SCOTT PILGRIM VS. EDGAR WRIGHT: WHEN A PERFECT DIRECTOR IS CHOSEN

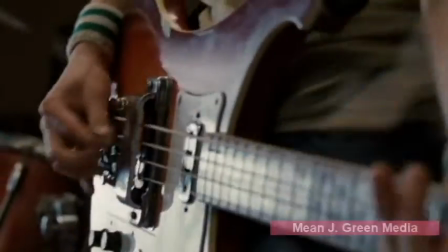[0:10]
Think about Scott Pilgrim, think about everything that comes to mind immediately just by saying the name.
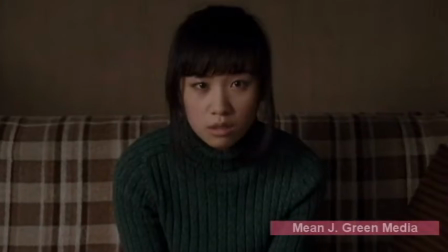[0:15]
It can mean the film, or the comic, or any other adaptation of the character there is.
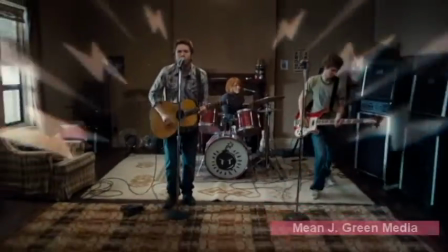[0:20]
Now you may think of fast-paced humor, manic visuals, a young and energetic perspective of the world, music, and just a fun, unique tone.
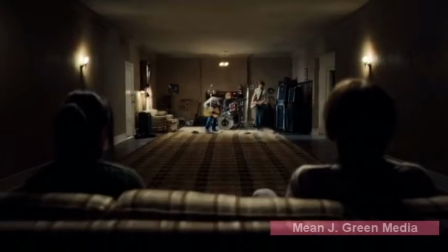[0:28]
This is what makes Scott Pilgrim. Now I recently went back and read the graphic novels because I love the film so much and I wanted to see how they differed from the film.
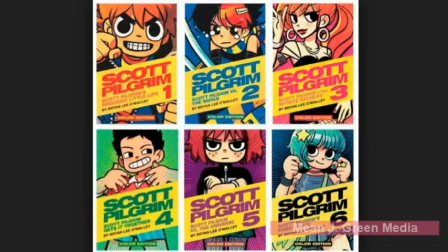[0:36]
I wanted to see if I could get anything more about the character out of it.
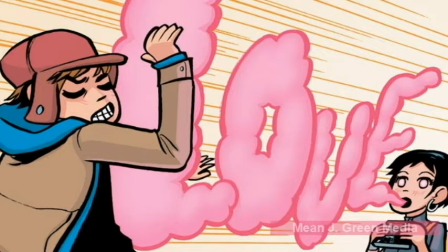[0:40]
As I read, I not only realized how similar and different the two adaptations were, but I realized how much Edgar Wright's style and personality matched this character as a whole.
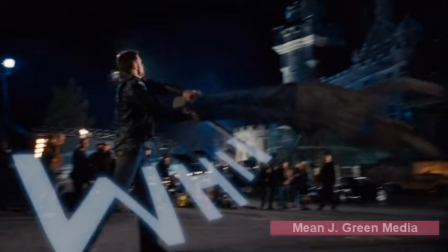[0:48]
I also knew that Edgar Wright and Michael Bacall wrote the screenplay as every graphic novel after the first one was being written.
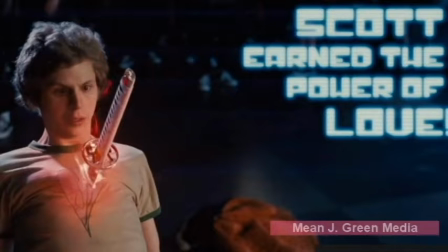[0:55]
This affected how the novels turned out, but I started to think, would this film have worked with any other director or writer?
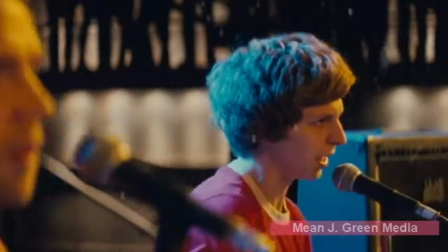[1:01]
Would the novels have turned out differently, changing the character as a whole?
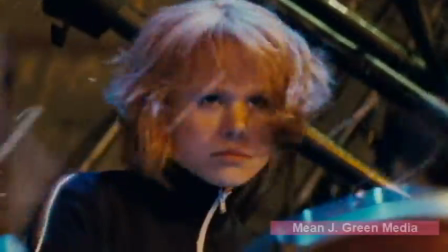[1:05]
Some of the noticeable changes from the comics to the film were that Scott became what I like to call an Edgar Wright character.
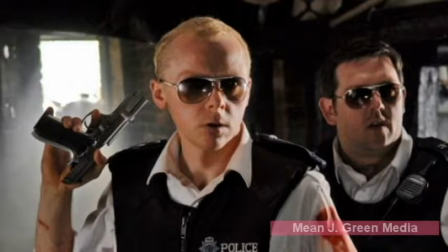[1:12]
He's a misunderstood protagonist who has trouble dealing with his problems, and is usually put in situations where this is played off for comedic effect.
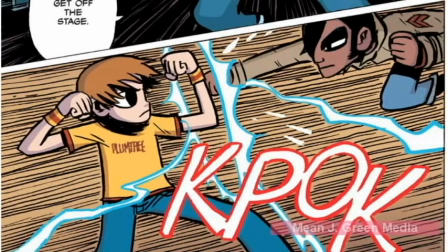[1:19]
Scott was not as nerdy in the comics, as he's known as one of the best fighters in Toronto, and he's a more forgetful person, which led to his downfall often.
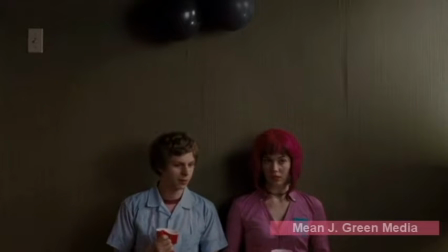[1:28]
Whereas film, Scott is nerdier, goofier, and is mostly just a safe choice for Ramona, as she felt the need for change.
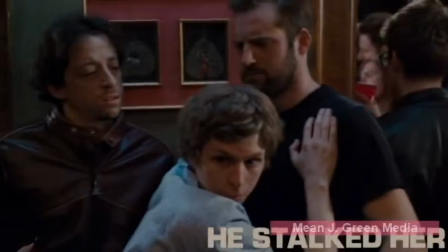[1:36]
Ramona's character also changed to be more about change in general, and this is shown in the cinematic tool of her hair changing as each act progresses.
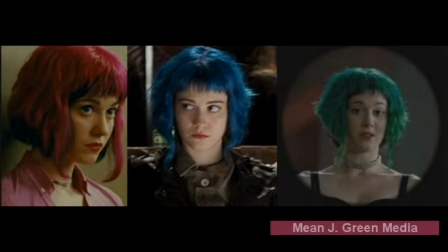[1:44]
This still is part of the comics, but it is more embedded in her character in the film.
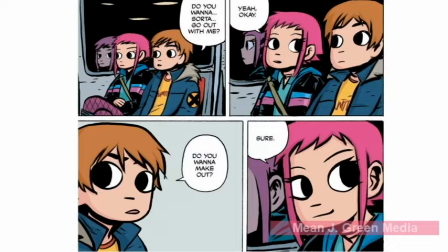[1:48]
In the comic, they're actually dating for about a year before Scott finishes off all the evil exes, and she genuinely seems to like him. but in the film she is distant,
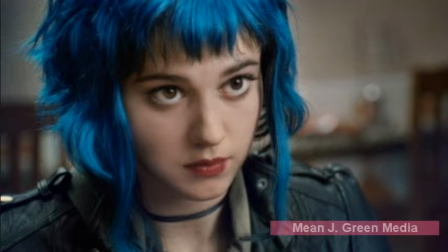[1:56]
cold, and more of an Edgar Wright secondary character to compliment the misunderstood protagonist.
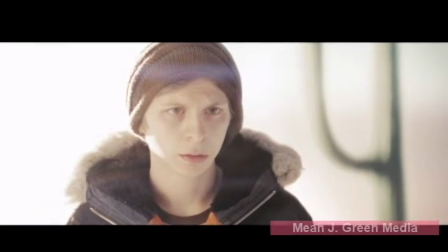[2:03]
Another major change is that the subspace that Ramona uses to travel through Scott's mind is a much larger aspect in the comics, but it's only mentioned once in the film.
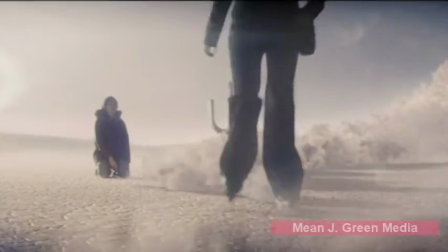[2:11]
It's a large part about how Ramona ends up leaving Scott in the later part of his novels, and I would like to see this explored more, but I can see how they wouldn't have time to do this.
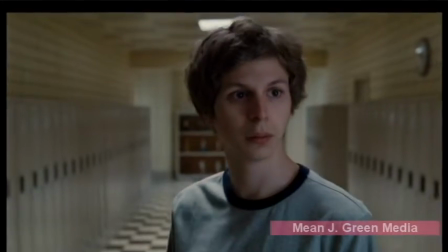[2:19]
There are also a myriad of other changes. I'll try to list off as many as I can, while not keeping it too long.
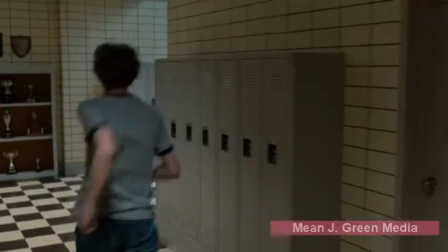[2:25]
The Pac-Man line was added into the film, which makes sense. It's such an Edgar Wright line, especially for this goofier Scott Pilgrim.
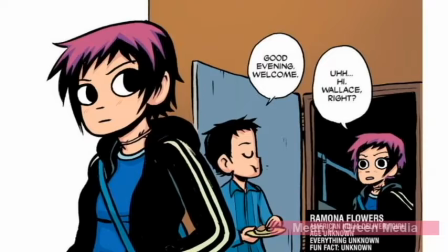[2:32]
For some reason, Stephen Stills' full name is used. Scott's parents are mentioned.
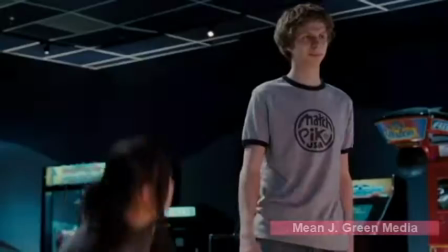[2:37]
The dance game in the movie was used as more of a cinematic tool to show Knives and Scott's relationship, and how it was growing apart.
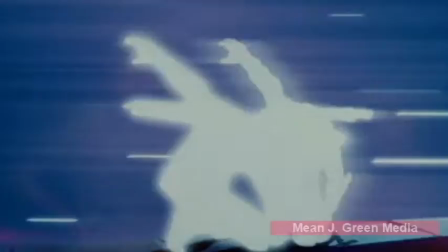[2:45]
There's a lot of cut down on dialogue. There was Coke Zero product placement, which I didn't like at first, but later on I realized there was number symbolism for the X's,
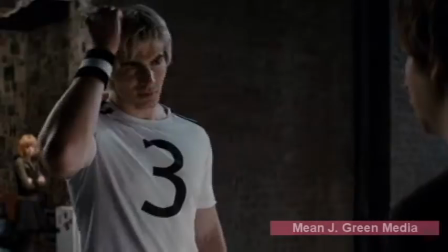[2:54]
like Matthew Patel holding up a 1, and then Todd wearing a number 3 on his shirt signifies he's the third X,
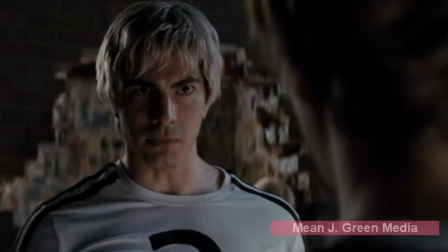[3:00]
and the zero for Scott really signifies, I guess, that he's not an evil X. Um, I hope that's intentional,
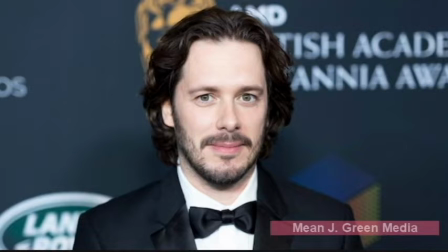[3:07]
because product placement sucks, but I know Edgar Wright and I trust in his filmmaking,
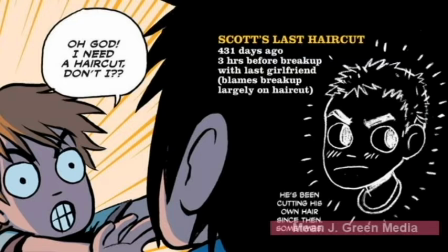[3:13]
this is probably intentional. Scott is known as the best fighter in province, I mentioned that before. Ramona is less reluctant to like Scott, she seems to genuinely like him a lot more in the comics.
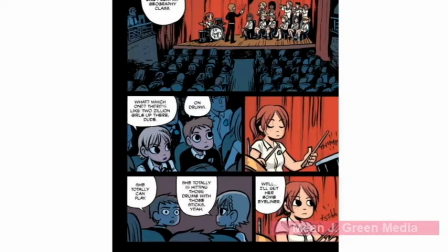[3:27]
Lisa, which was an entire high school storyline, is completely dropped from the comics, and there's more Kim backstory involved in that.
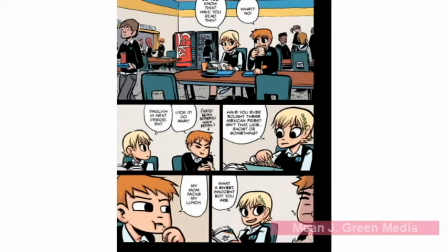[3:34]
Lisa was a girl that wanted to date Scott in high school, and she ended up becoming a key player later on in the story for Scott and Ramona's issues. and we knew a lot more about Kim.
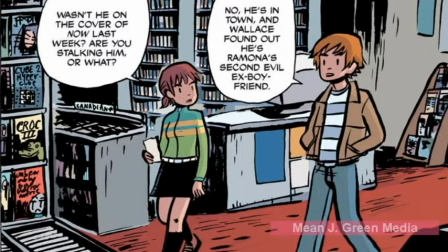[3:45]
She was a much more interesting character. We get some alone time with her and her roommates and Scott found out who
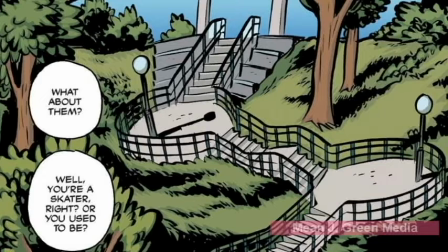[3:53]
Lucas Lee was a lot sooner before he started fighting him so he had time to prepare in advance. I thought this was an interesting aspect. I can see how they wouldn't have time in the movie again. A lot of these changes were to shorten the runtime so it wasn't too long.
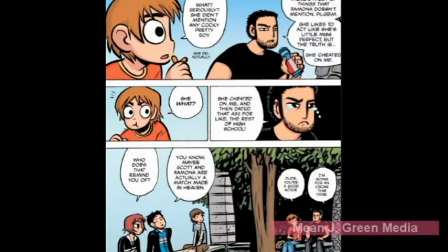[4:07]
And the entire Lucas Lee plot changed the entire fight. Like, it wasn't while he was filming. anything. It wasn't in the winter. He didn't show up out of nowhere. Ramona wasn't there. Scott showed up with a few friends.